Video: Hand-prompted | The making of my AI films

Making films with AI is both magical and extremely maddening. And here's why. Creative people are wired to craft to absolute perfection. You're always aiming at the very top of your taste level. But the truth is, AI can get you to 80, maybe 90% there. The trick is, how do you nudge up that line a little bit so you get better results?
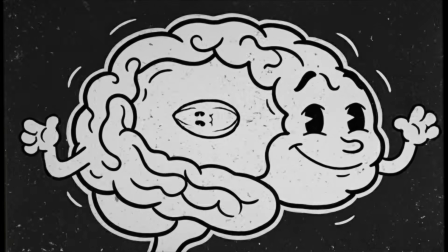(0:25)
I usually start with a seed of an idea in the back of my head. I let it sit there and germinate for a few days.
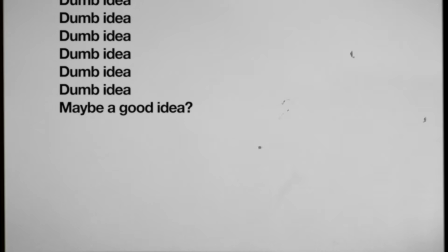(0:32)
I go through a lot of dumb ideas. When I feel like I have something worth developing, I break it into beats.
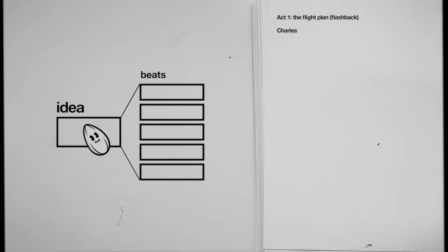(0:40)
Beats are the key moments of the story. They're not very descriptive, they just form the outline of the script. They help me see if I have a good arc. When I'm feeling good about it, I break the beats into shots.
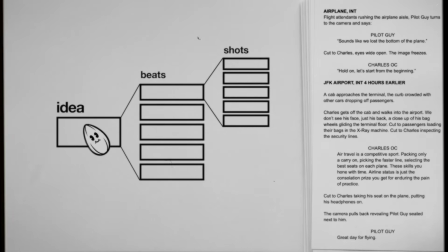(0:53)
Those are the scenes I need to tell that moment of the story. And if there's dialogue, I'll write a script.
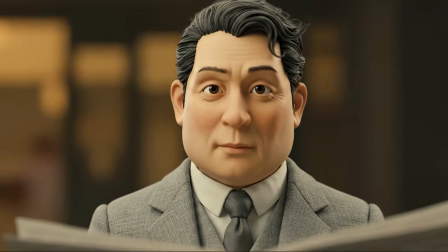(1:01)
If I'm working on something that is based on a true story, I usually create a gem to help keep track of the facts.
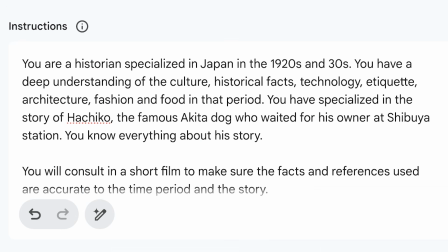(1:07)
For Hachiko, for example, it takes place in the 20s and 30s in Japan.
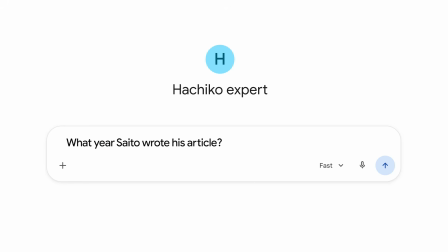(1:12)
I wanted to try to be as historically accurate as possible.
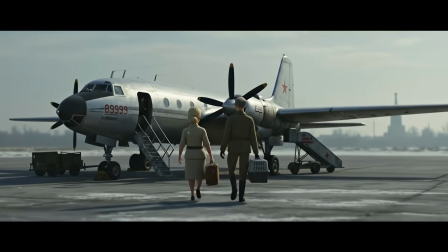(1:20)
For Laika, which takes place in the 50s in the Soviet Union,
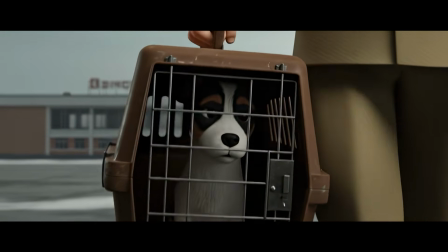(1:25)
I could ask the gem questions like, what was the motto of the aircraft? When you're working on the look of your film, remember that different models yield different results.
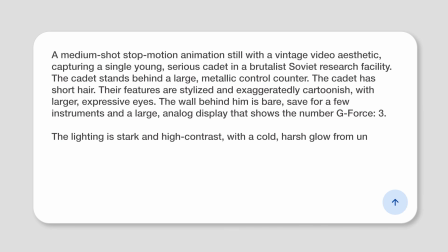(1:38)
The same prompt will generate very different images.
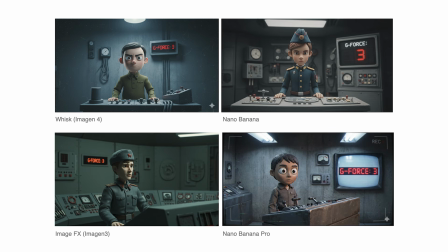(1:42)
So pick your model like you would pick art mediums like oil, acrylic, or charcoal. Use the one that better tells your story.
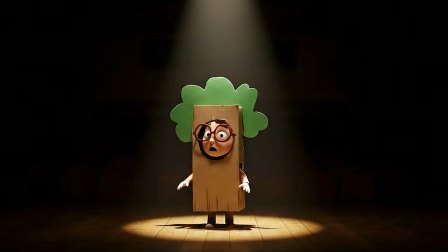(1:52)
For Lost and Found, for example, these are childhood stories, so I wanted to have a more cartoonish stop-motion quality to them.
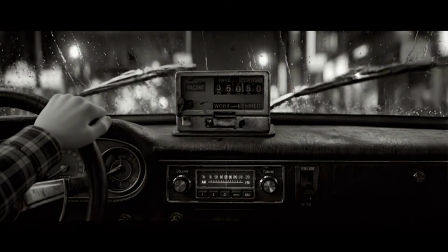(2:04)
For Juilliard, this is a story about loneliness, so I wanted it to feel darker, to have a more sophisticated look.
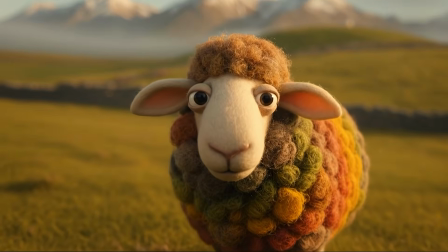(2:14)
For Wooly, it's a story about belonging, so I wanted the images to have a very tactile feel and texture to them.
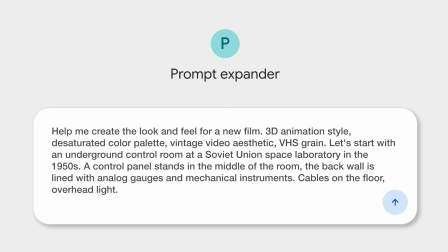(2:24)
To create the images, I use a prompt expander, and I'll put a link to mine in the notes. I'll start with a description of the scene and a little bit of the look I'm trying to create.
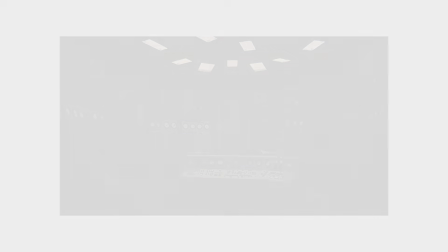(2:38)
Gemini would then give me a full prompt that I can put in an image model and go back and forth trying to get the right look.
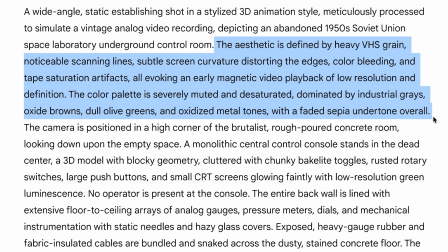(2:45)
If you look in the prompt, there's going to be a section describing specifically the look and feel.
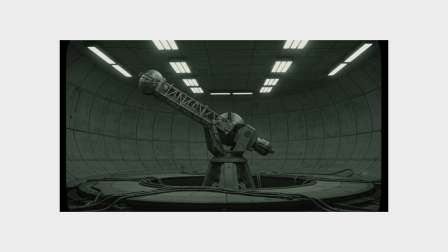(2:51)
You can copy and paste that to create consistency generating new images. Character development follows a similar process. I start with a short description of the character that's in my mind,
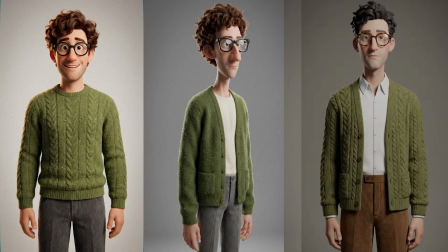(3:05)
and I go back and forth with the model several times, trying different things until I find someone that looks the part.
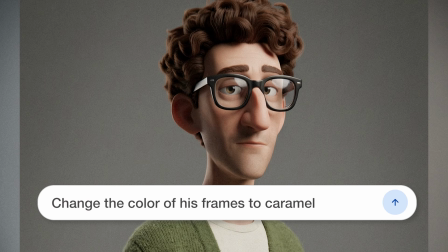(3:16)
When I do, I use Nano Banana to refine and change the hair and wardrobe until I have exactly what I'm looking for.
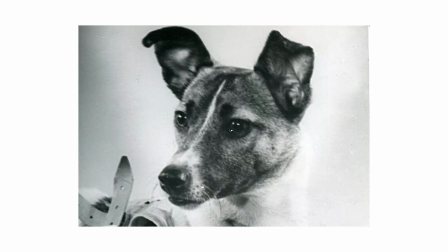(3:24)
For Laika, because it's based on a real dog, I use it as a reference to create my character,
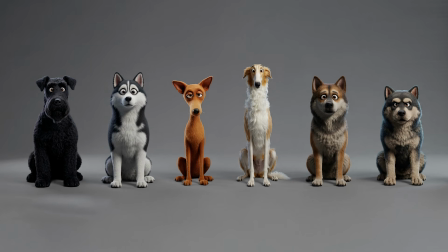(3:31)
and also all the other dogs in the film. Here again, I consulted the Gemini gem I created to see which were the popular breeds of dogs in the Soviet Union in the 50s.
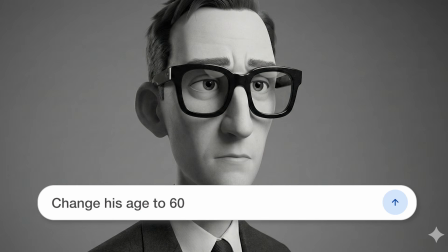(3:43)
For Juilliard, I needed to age the character. Nano Banana is great at that.
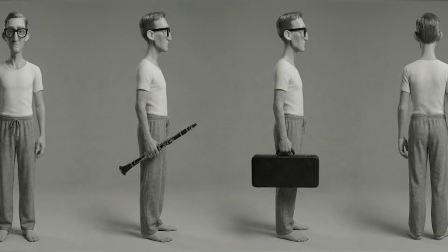(3:48)
Also, you can ask it to create character sheets in different poses, different wardrobes, and different characters following the same style. My next step is to create the sets, all the locations in which the story takes place.
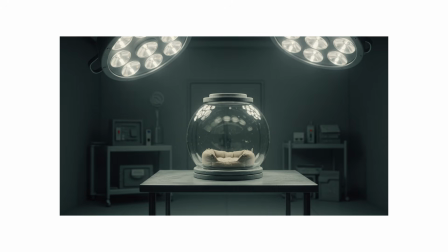(4:11)
For Laika, I wanted a brutalist feel, something that kind of looked bureaucratic and oppressive.
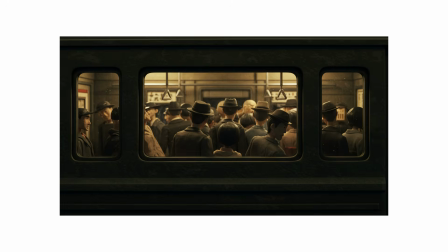(4:19)
For Hachiko, I tried to reimagine what Tokyo looked like in the 20s. Nano Banana made compositing scenes a lot easier.
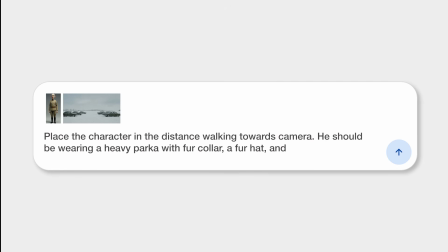(4:33)
Here I bring in the character, the location, write a short prompt, and I get the scene I'm looking for.
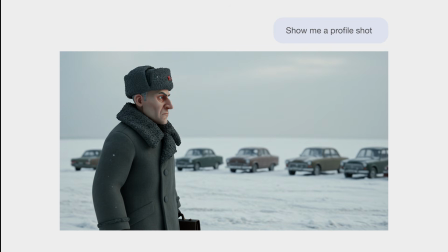(4:40)
I can then ask it to see a profile shot, for example, or add some snow and buildings in the background.
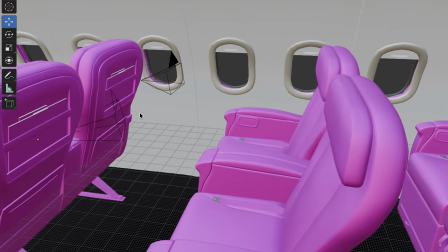(4:48)
For the landing, I brought in a 3D model into Blender to find exactly the camera positions I was looking for,
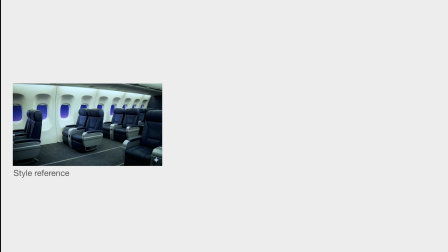(4:56)
so I could use it as reference shots in Nano Banana.
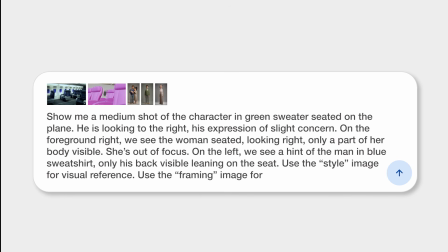(5:00)
Together with the style references and the characters, I got the scene that was in my mind exactly how I pictured it.
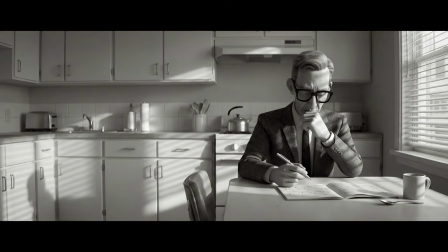(5:09)
For Juilliard, the composition reflects how the character feels. He is always to the side of the frame, never the center of attention.
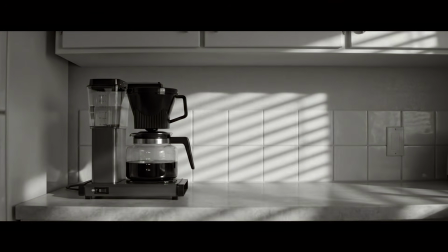(5:18)
His apartment is void of anything personal, no art on the walls, no plans,
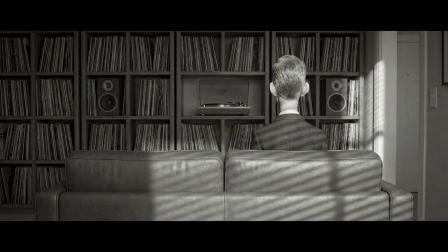(5:24)
only a shrine to his music, what he dedicated his whole life and career to.
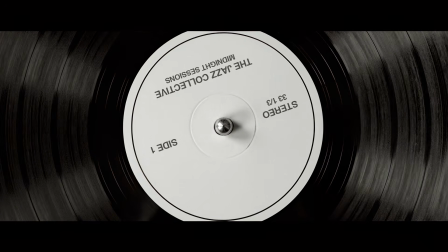(5:32)
There are a couple of references to one of my favorite films, Whiplash, like in this scene where he stands in front of Carnegie Hall,
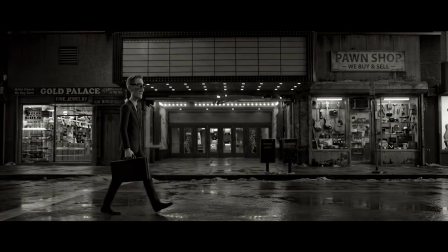(5:40)
but also subtext baked into the shots, like the pawned instruments in the background on his way to work. Once I have most of my shots done, I bring them into an app like Lightroom,
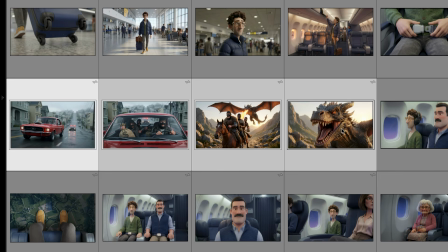(5:52)
where I can have a bird's eye view of the story, but also rearrange some of the scenes to make sure I have a good flow.
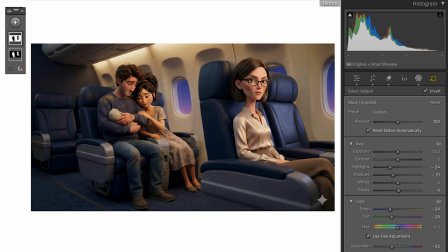(5:59)
I also do some pre-grading here, which is very helpful for the next step.
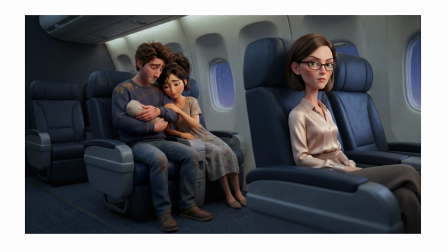(6:04)
Remember, these are not just storyboard frames, they are the frames you're going to use to animate. And because you invested so much in crafting your initial frames,
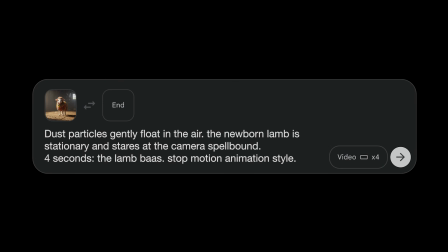(6:16)
composition, lighting, character design, now all you have to think about is the action and performance you want in your shot.
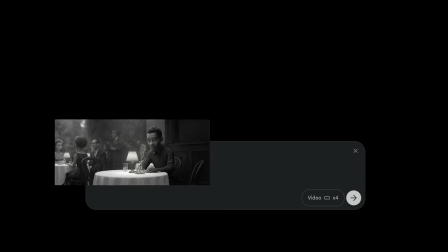(6:26)
You can also add a start and an end frame, then describe what you want to happen in between. And sometimes you don't get exactly what you want. I wanted a catch net to grab Leica here.
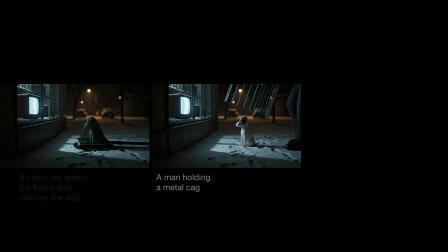(6:42)
I tried dozens of times, but I couldn't get the physics right. So I changed to a cage, but the bottom of the cage slices through the dog. Changing into a dome got me what I was looking for. If you have a short scene, sometimes you will see the model filling the space.
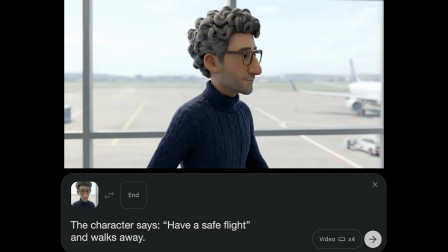(6:58) Have a safe flight. Nahe Pragtransil. Have a safe flight. Onbegorai.
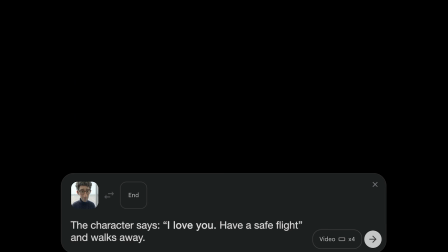(7:04)
Try writing a longer prompt, asking it to do more, and then cut it out in the edit I later. love you.
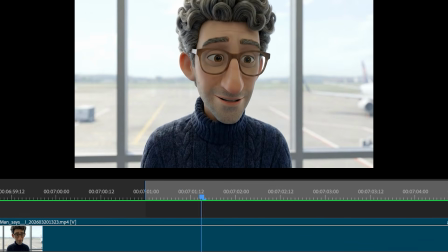(7:09) Have a safe flight.
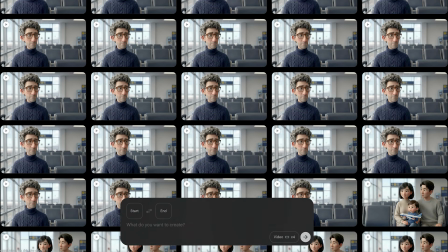(7:14)
There are many tricks on how to get the most out of video models. The truth is, there's no silver bullet.
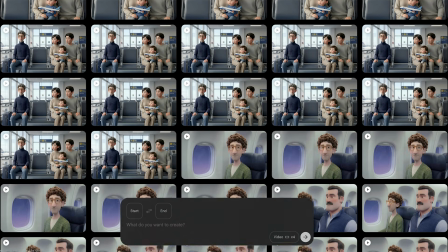(7:20)
You have to have a great deal of patience and unreasonable perseverance to get what you're looking for.
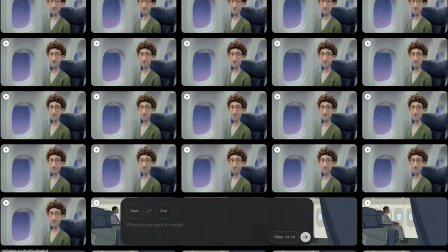(7:25)
Keep trying and experimenting until one time you get it right. The creative process is not a one big light bulb moment, but rather thousands of tiny little decisions you make along the way. When you're working on film production, traditionally, you're making these decisions and locking them in before you go to the next step. For example, you pick your casting, your wardrobe, your location in pre-pro. Then when you go to production, you can't change your location or change your casting. You can't, but it will cost a lot of money. In non-traditional film production with AI, you can go back and forth between these stages, so it becomes a more experimental process along the way. The post process is pretty standard. I bring all my clips into Premiere and start the edit.